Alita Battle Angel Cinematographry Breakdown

What is up world, Matty Beebs here, the cinematographer. So glad to see you guys' faces. Welcome back to another cinematography breakdown. Today, we're going to be breaking down the cinematography of Alita Battle Angel, the trailer. So, let's get into it.
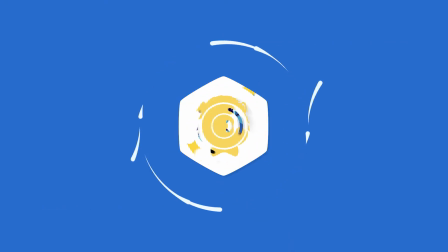And for this breakdown, I want the focus to be on what I call levels. And what I mean by levels is fill in the frame of the foreground, middle ground, and the background to create a cinematic image.
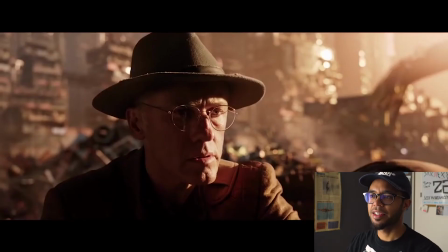(0:26)
And we're going to see how that is accomplished. So, let's get into it. So taking a look at this first frame, this is Dr. Dyson at the junkyard finding Alita's head. We can automatically tell by the color of the light, it's at golden hour, and we can tell that the sun is at a lower angle,
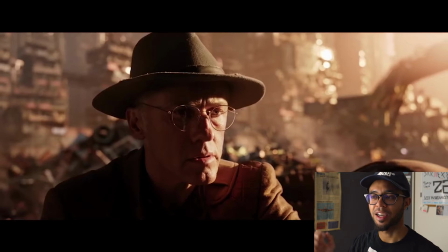(0:38)
creating those long shadows, which is why Dr. Dyson is side lit and not top lit. So let's get into Cinema Designer and take a look at how this scene was put together.
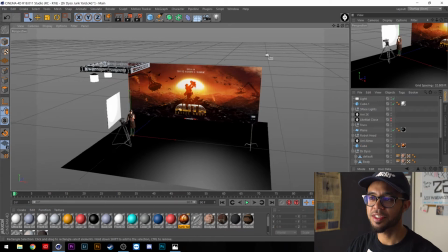(0:46)
Alright, cool. So as you can see on this scene, it's a very simple scene, basically using three lights.
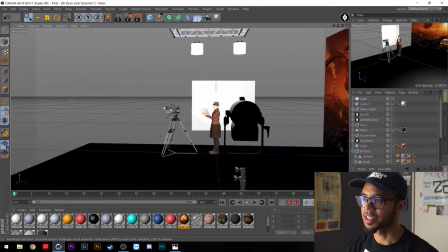(0:50)
We have our RE light right here, which is a RE650, and it's just shooting straight across into our talent's face,
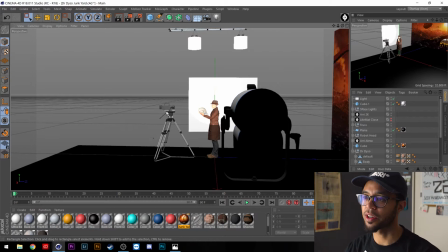(0:56)
as our talent is looking directly into our camera, which this camera here is the RE Alexa,
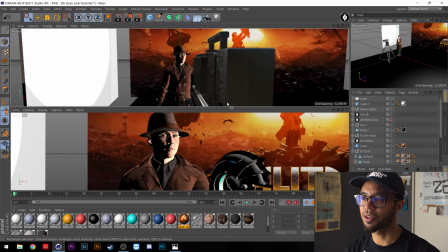(1:03)
and we're just shooting straight on at a 40mm, which if we look through the lens, this is what it looks like.
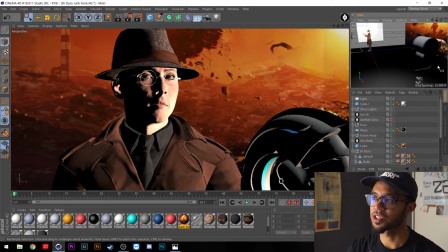(1:08)
We have that side light. If we look, we have the R650 just shooting straight across, and if I was on set, I'd probably put a Opal or a 216, maybe even a 250 to help soften that light, and we want to keep it an attractive hard light,
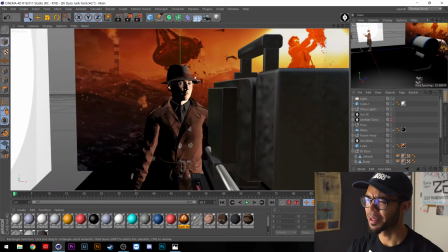(1:20)
if that makes any sense.
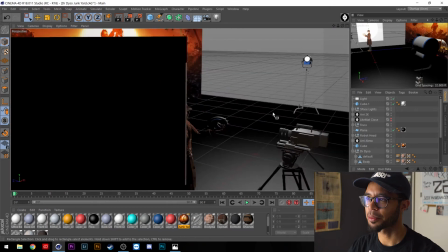(1:21)
Okay, and as you can see here, we have a bounce board just taking that light that already exists from our 650, and we're just going to bounce it right back into Dr. Dyson's face.
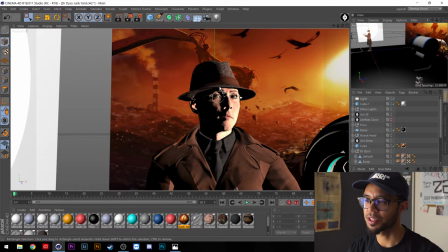(1:30)
We don't want to keep this side of his face in complete shadow, as we saw from the screen grab.
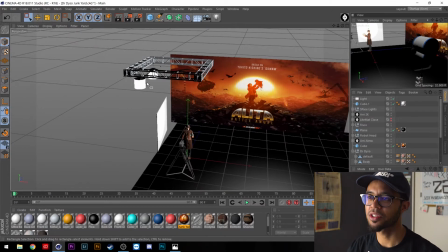(1:34)
And if we back out a little bit, we see hanging on these two trusses are two 2K space lights, just helping fill in the ambient light.
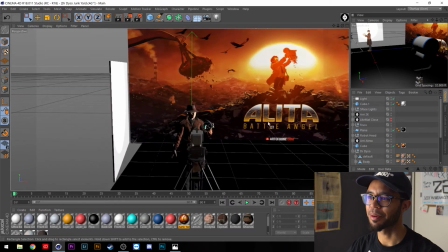(1:40)
And then also in the background, we have the Alita Battle Angel kind of banner. I just pasted it on there.
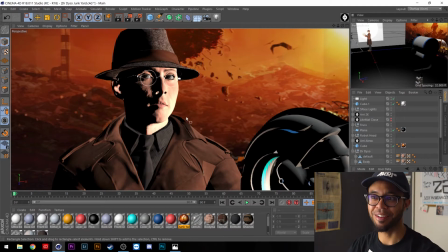(1:45)
It was the best representation of the background that I could find, and it just so happened to be from Alita. Speaking about levels on this frame, we have Alita's head right here in the foreground. We have Dr. Dyson in the middle ground, and then in the background, we have the junkyard.
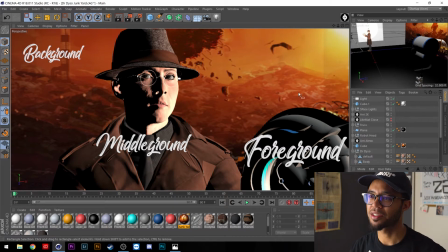(1:57)
So that's three levels in this frame, which is a great way to fill your frame. And so that's how this scene was lit.
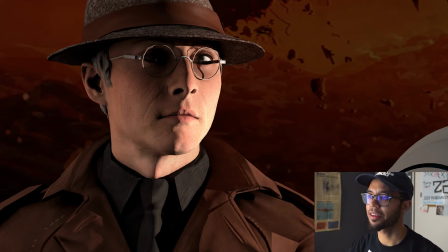(2:03)
Let's take a look at my final render, and as you can see, we have that RE650 shooting in from the right hand side, giving us that nice hard attractive light, and then we have some of the fill light coming in on the left side. It's not in complete darkness, but it's not completely bright, and this is achieved by having that balance and also those two space lights up above.
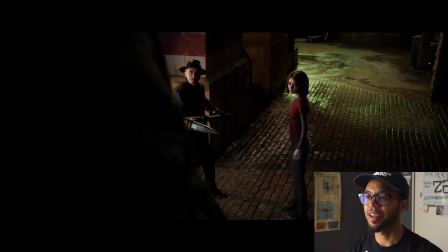(2:18)
So moving on to the next scene, we have the alley scene. This was a really cool scene for me. We have on the left hand side, we have our ominous figure, which is probably a robot, I'm assuming. We have our heroes here in the middle ground of the frame. And then also in the background, we have some green light spilling in. We have the cobblestone here. It is wet, as you can see. Just gets more filling to the scene.
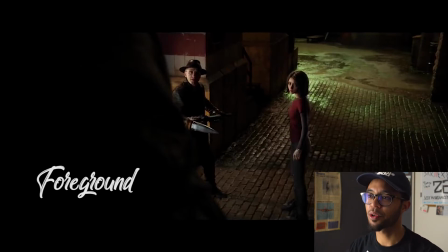(2:36)
If we're talking about levels in this still, you can see here in the foreground, we have our dark shadow figure, which is our bad guy. We have the middle ground, again, our heroes. And we have in the background, we have that green light spilling in, giving this image a little bit more depth.
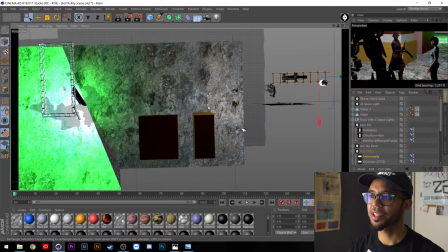(2:49)
So let's jump into Cinema Designer and take a look at how I made it. Cool, so starting at a overhead shot, you can see here we have our robot right there, standing there. We have our camera on a techno dolly, and we have our talent right here.
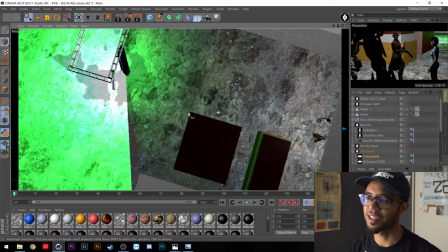(3:02)
And then we also have that green light that we saw spilling in the background. These are two walls that I created.
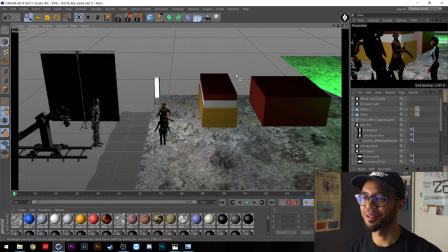(3:07)
They look like Lego walls. I gotta get better at adding textures to my walls, so just bear with me, guys. If you can notice, I'm really only using two lights to light this entire scene.
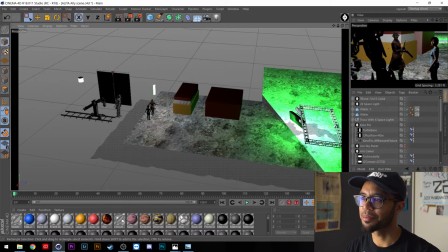(3:15)
We have that back green light that I'm using in RS120,
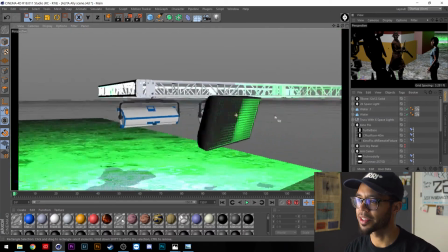(3:19)
and we have our little diffusion box here with some grid on there to help keep it and focus it in the direction that we want,
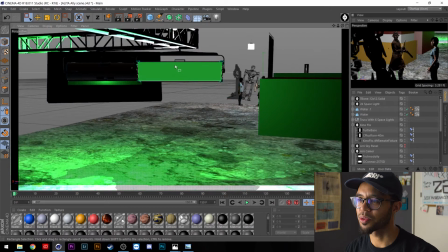(3:25)
hanging from this truss here. I also have another RES120 just filling in some more of the green background right there.
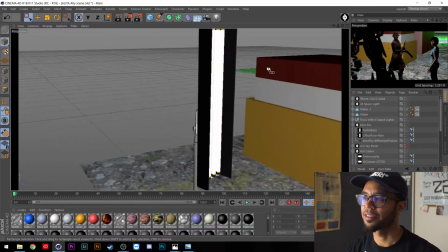(3:32)
And the main light that I'm using here is the 4-bank Kino Flow. Now, this light I really liked, and I think that it worked perfectly because of the shape of it,
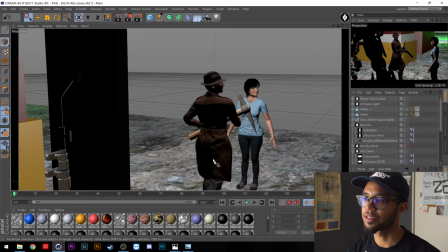(3:40)
and I'm aiming it directly on the back of Dr. Dyson, which is where in this scene,
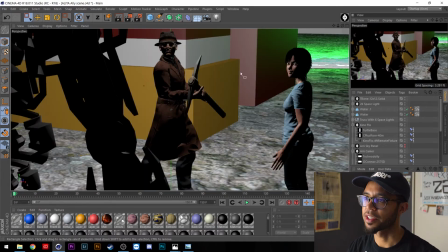(3:45)
if we notice, there is a hard light. So here, there's a hard light on the left side of his face here.
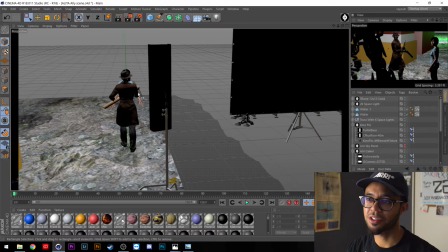(3:50)
One thing that I'm gonna note here is I didn't make this light directly behind Dr. Dyson, because if I did, there'd be a shadow that fell on Alita's face.
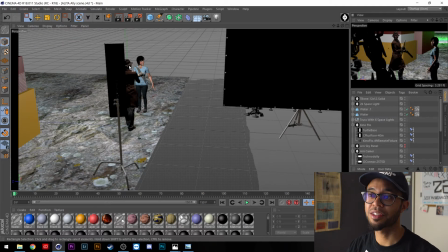(3:57)
So just pushed over the Kino Flow and kind of staggered it so that the light would hit Dr. Dyson and also land on Alita's face.
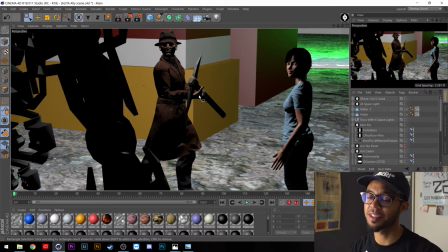(4:04)
And when we look through the camera, we can really see the levels of this scene. We have here in the foreground again, the robot.
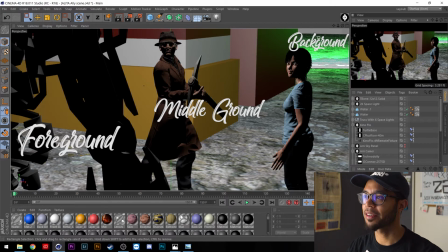(4:09)
We have our heroes in the middle ground, and then in the background, we have that green light spilling in, just kind of creating some dynamic.
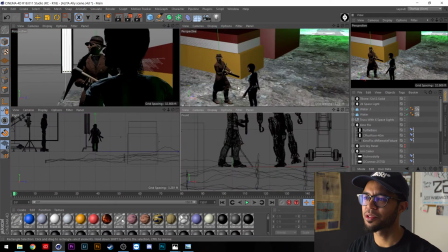(4:15)
And I also try to add some water textures to my cobblestone to recreate the water that we saw in the main still.
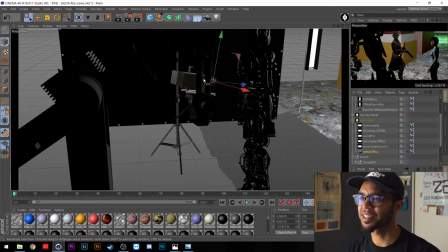(4:20)
Again, we are on that techno dolly filming with the RE Alexa, and the lens we are using is a 35mm,
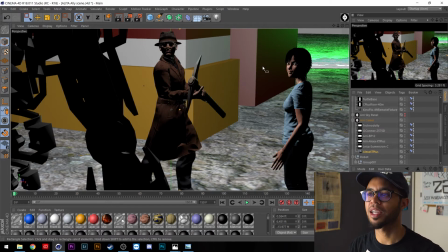(4:25)
giving us a kind of a wide perspective, but not too wide and also not too tight. We want to be able to see our three characters, but also give a sense of where we are in location. So a 35mm lens is a great choice for this scene. So let's look at my final render and see how I did.
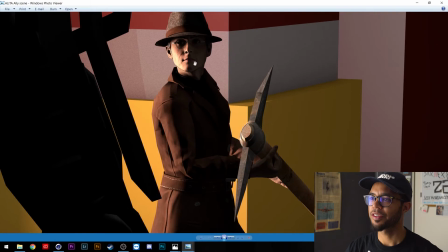(4:39)
All right, awesome. So this is the final render. Again, we can see that 4-bank Kino coming in and fulfilling that hard light that we saw on Dr. Dyson's face within the screen grab.
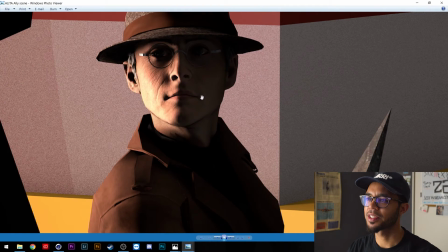(4:47)
The right side of his face plays in shadows. Alita is being lit by that same light.
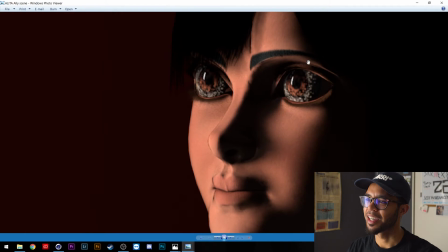(4:50)
And it's kind of cool how you can see the eye light here I know that I messed up on the textures of her eyes, so disregard that.
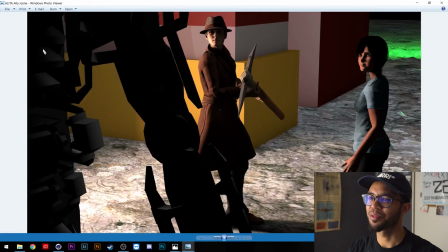(4:57)
But you can see the source in Alita's eyes, which is really cool. And then we have this dark, ominous robot here in the foreground. Again, heroes in the middle ground, and then that green light spilling in the background, creating depth and dimension again to this frame. So this is really cool, very cinematic. I really like this. So let's jump into the very last scene that we got.
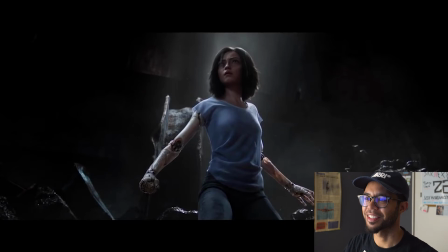(5:17)
And this one I'm gonna call Alita Fist Clench. Okay, so here is the last frame that we got here. This is Alita after she fell through the hole and what looked like a couple of houses in the trailer. I really enjoyed this scene because she was backlit. The camera's at a low angle, making Alita our hero feeling really powerful, kind of giving her dominance in the scene.
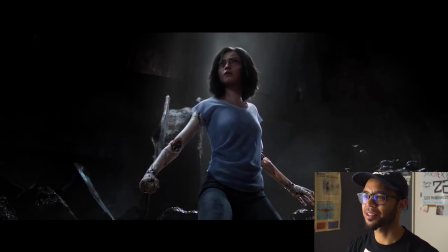(5:36)
And I really enjoyed the eye light, which took me a little bit to catch, but I saw that it is kind of in the middle or middle to lower of her eye, which to me reads she has her eyes on the prize and whatever it is that she has to face is directly in front of her. And it's one of those things where it's like you see the light at the end of the tunnel, and to me that's how the eye light reads.
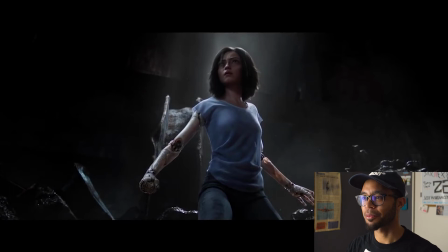(5:55)
Wherever she's looking at and wherever she has to travel, it may be a dark path, but at the very end of it there is a light at the tunnel. So that's why I really like her eye lights right here. And again, the low angle is really, really nice. And if we're talking levels and dimensions with this frame, we have Alita in the foreground, we have our objects that are metal, huge metal things in the middle ground, and then also in the background,
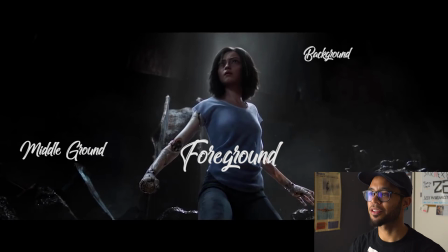(6:15)
if you can kind of notice it, it's a huge wall, and also the light that is spilling from above fills in that third level of dimension of the frame.
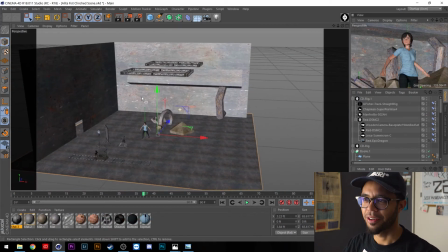(6:23)
So let's get into Cinedesigner and see how I recreated this scene. Alright, sweet. As you guys can see, this was kind of a bigger scene for me.
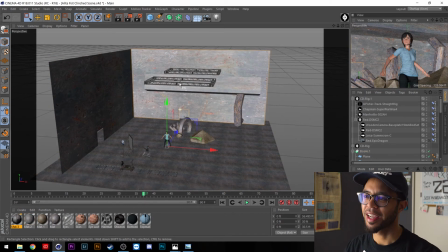(6:29)
This was really fun. I've got these two massive walls here, and lighting this entire scene is only 6 lights.
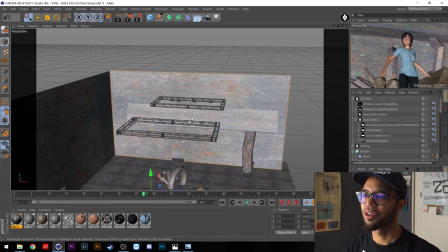(6:34)
So let's get into the lights first. We'll start from the top and go down to the bottom. We've got 2 trusses here, and on this truss that is directly above Alita,
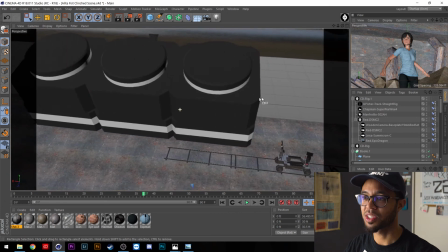(6:43)
I'm using one Digital Sputnik DS3, but we're shooting directly down on Alita, as you can tell.
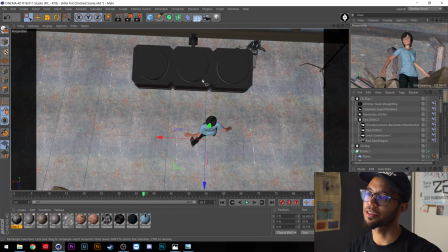(6:49)
I'm using this as a hair light to help further separate her from the background. So let's go to the next truss.
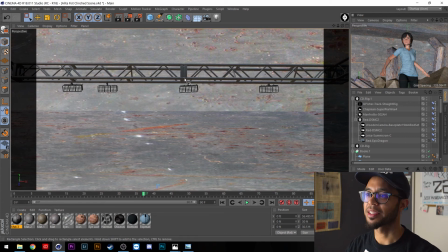(6:55)
I'm using 4 Digital Sputnik DS3 lights as a backlight to help separate her again from the background.
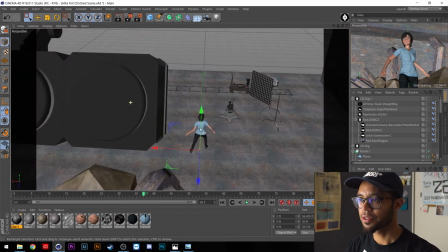(7:01)
And as you can see, they're all pointing. Let's get a little bit closer. Cool. And as you can see from this point of view, they're all aiming straight down at Alita's back.
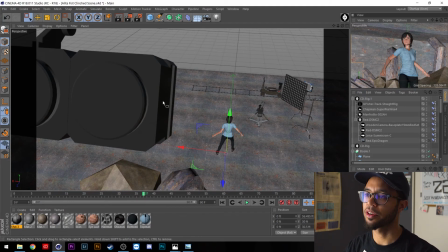(7:09)
So that is the backlight that we saw in our original frame from the movie.
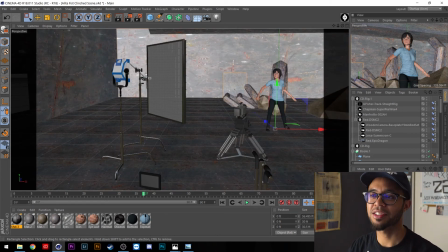(7:12)
So now that we went to the lights up above, let's go down and look at this ARRI S30 shooting through a quarter grid, half grid, whatever you'd want to use on set.
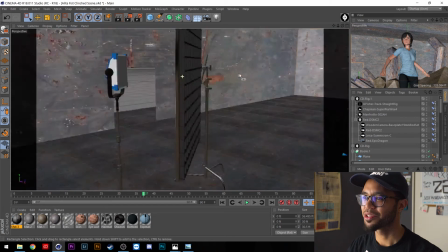(7:21)
And also we have a control device here to help focus that light on our talent.
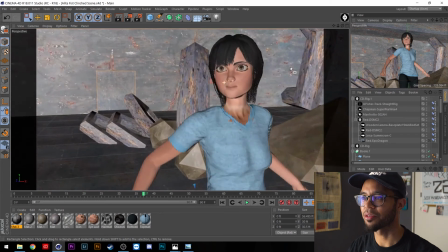(7:26)
And this is her eye light. This is Alita's eye light that we saw. This is that light at the end of the tunnel.
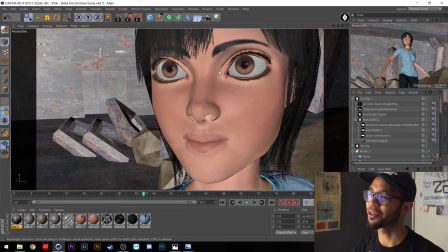(7:31)
We know she's got to go through a dark patch. We know that at the end of it, there will be light, there will be happiness, however you want to look at it.
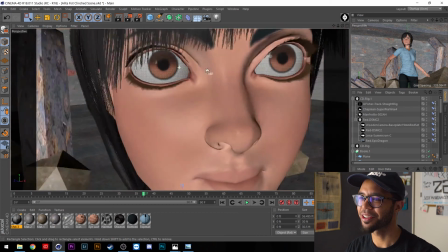(7:37)
And what's really cool about Cinedesigner is that you can see where that eye light is without even having to render it yet.
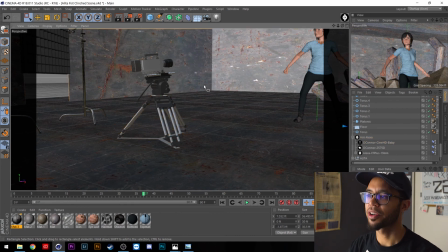(7:43)
So really cool. Taking a look at the camera, we are on the ARRI Alexa on some baby sticks, and we're at that lower angle.
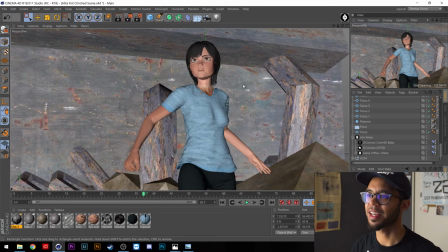(7:49)
Let's take a look through the camera. We're on that lower angle again to emphasize that this is a big moment and we want our hero to feel big. So let's take a look at the levels of this frame. Again, we have Alita in the foreground, we have the objects in the middle ground, and then we also have that wall with the light shooting down as our backlight as the background.
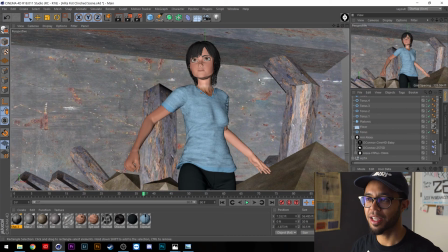(8:06)
So we've got a nice 3-layer image, which is very cinematic, very 3-dimensional in a 2-dimensional space. And this is something that I am constantly practicing and trying to get better at with my images.